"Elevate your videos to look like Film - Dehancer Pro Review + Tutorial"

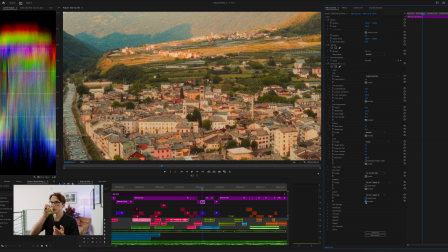Let's add bloom, and this is naturally what you would usually get like if you had a black promise filter, a glimmer glass, or like some sort of filter that causes a bloom. This way you don't have to necessarily have those filters on to get this effect, now that you can do this in post with a program.
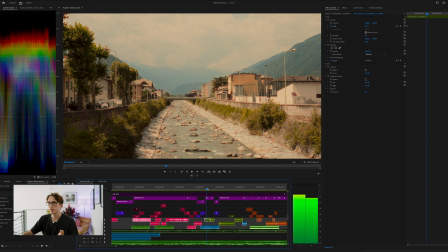Well, going into this next shot, very similar conditions because I shot it right after I did this drone shot.
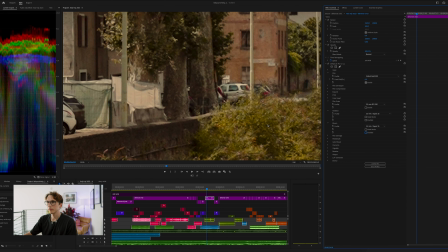And here I'll do the same thing. You see how it kind of makes that difference right there. It kind of just makes it a little bit softer. And then we'll add halation. You see the red come in, and now we'll add the film grain. This clip in particular,
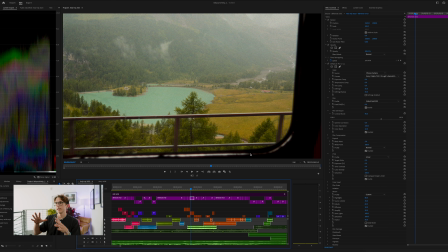I was inside the train, and so I was shooting through the window to get this shot, and it was a rainy day. And so there's a lot of haziness going on, like through the window plus the rain. So I needed to bring down the shadows and the blacks to show more of this scene or add in some contrast, right?
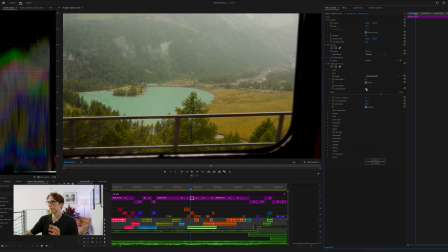Going into the film developer portion of this program, I had contrast boost set to 40, but originally, if you reset it to null, it's 0. And what I really like is that there's this slider that you can open up and you can just change it.
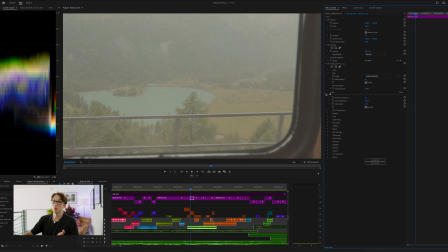So like you can even add less contrast, so it makes it even more hazy, right? But we don't want that for this shot.
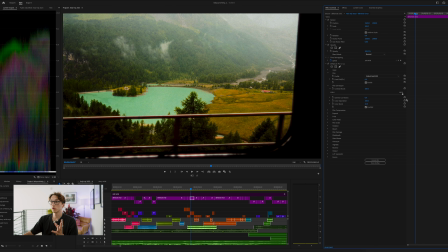So I just went full, if you want to see the intensity, like super saturated, super deep colors and things like that.
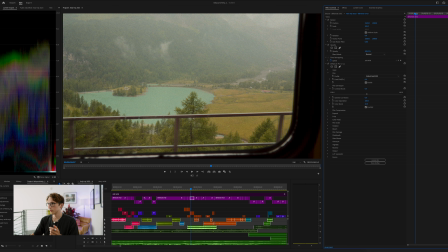Too much for what I'm going for. So before at 0 and then at 40, it just brings in that nice contrast for you instead of having to manually go and make an S curve like you normally would.
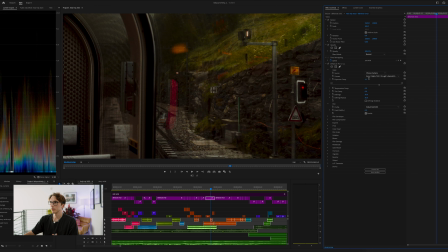In this clip, when it first started, it was a little bit dark here. I wanted to bring up the exposure. I thought one looked pretty nice because I still wanted that little moody vibe.
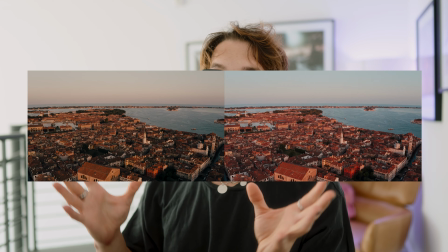And yeah, so I just continue to do this through the film, and I'll play both films side by side so you can see the difference between the old grade and the new grade.
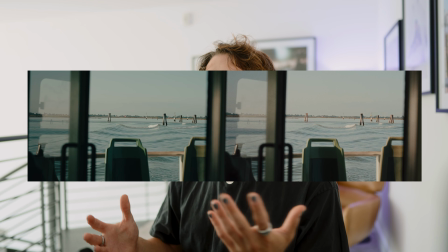I appreciate you taking time out of your day to watch this, and I'm grateful for you. Have a great day.
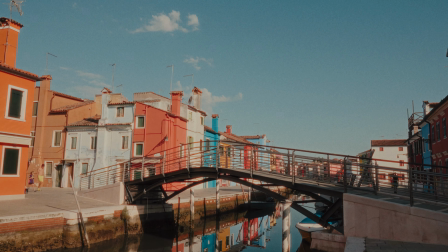Most amazing trip ever! Oh my God.